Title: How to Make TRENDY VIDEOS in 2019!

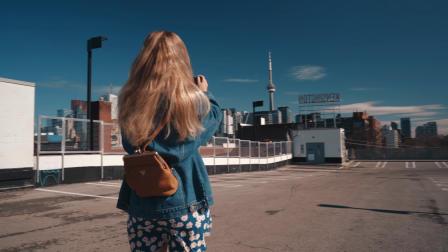249s
The rest of the edit consists of very basic cuts from one clip to another, so we don't distract from the lifestyle vibe that we're trying to portray. Number 3, your color grade can absolutely make or break a video.
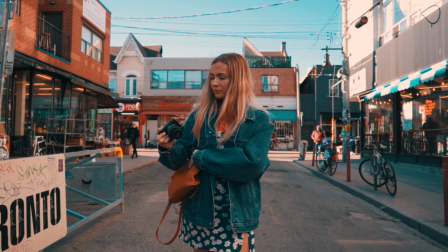260s
So the teal and orange look is extremely popular, and there's a reason for that, but you want to make sure that you don't overdo it to the point where it looks cliche or amateur.
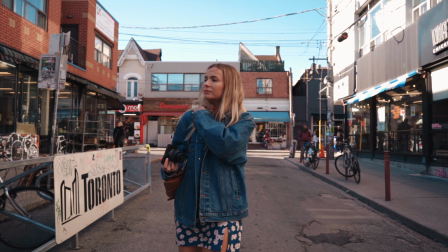268s
In this video, I used a very subtle teal and orange style color grade, but generally I just try to keep the colors neutral and not overly vibrant or distracting.
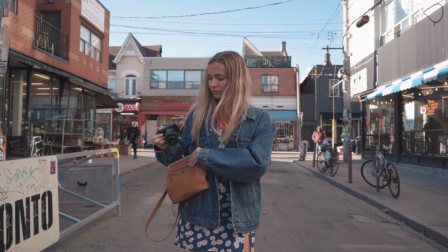276s
One look that is actually really popular nowadays is this very muted and flat style, which you actually see a lot of brands using in their ads, such as Nike. You could go with something like that, but generally speaking, just make sure that your videos aren't over contrasty or over saturated. If you're at all interested in the color grade presets that I use for my videos, I will have everything linked down below. Number 4, overlays are a very simple but awesome way to spice up your videos, and it's totally timeless because it's been around for decades due to the fact that it all started with actual film burns from film cameras.
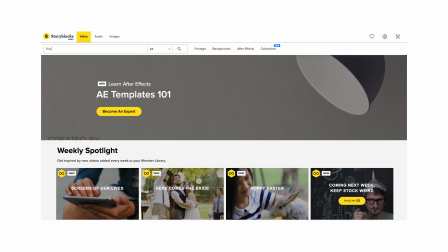308s
Now, I personally get all of my overlays from today's sponsor, Storyblocks Video. If you're ever in need of a quick video clip, whether that's some B-roll, a drone shot, motion backgrounds,
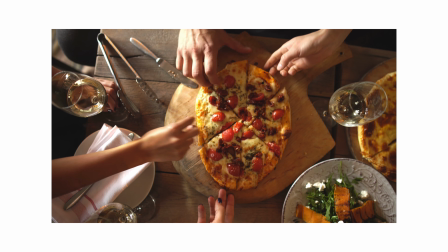317s
or overlays, Storyblocks Video has you covered with their massive library packed with high quality content. And the best part is that all the footage is royalty free, which means you can use it for your YouTube tutorials, your vlogs, your wedding films, or any other client work. So if you would like to learn more about Storyblocks Video, then make sure you head down to the link in the description below.
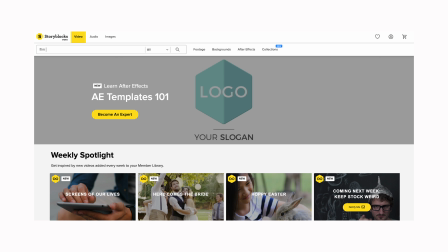334s
So what I like to do is load up Storyblocks Video, and I'll go ahead and type in something like film burn, and as you can see, we get a ton of results.
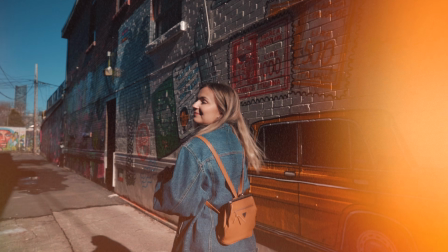342s
Once I find one I like, I'll go ahead and download it, and when it's added to my footage, it instantly gives it this nice nostalgic feel. Overlays are so simple yet effective, and they've been around for ages, so if you've never tried it in one of your videos, I highly recommend it. Number 5. So this last one is actually really trendy currently, and I'm not sure if I'd consider it timeless, but it's one of those things where I feel like it can evolve and adapt over time. Now, if you've seen some of my videos before, then you might already know that I love to add borders. Borders are a great way to showcase photos within a video or indicate to your audience that whatever they're looking at is somehow different or separate from the rest of the video.
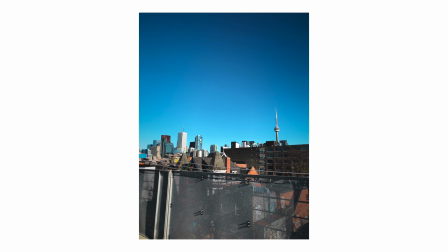379s
In my edit, I used a simple white border to frame the photos,
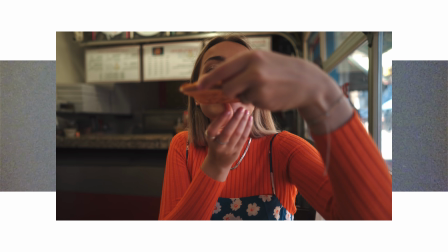381s
but I also used it for this one shot here combined with the film burn in behind the footage because I just felt like this was an interesting way to showcase the ending to the pizza scene. Now, keep in mind that all of these tips are just suggestions, and the great thing about making videos is that you can do whatever you want and your only limitation is your own creativity. But that is it for today's video. Thank you guys so much for watching. Follow me on Instagram at daniel.schiffer, and as always, I will see you guys in the next video. Peace!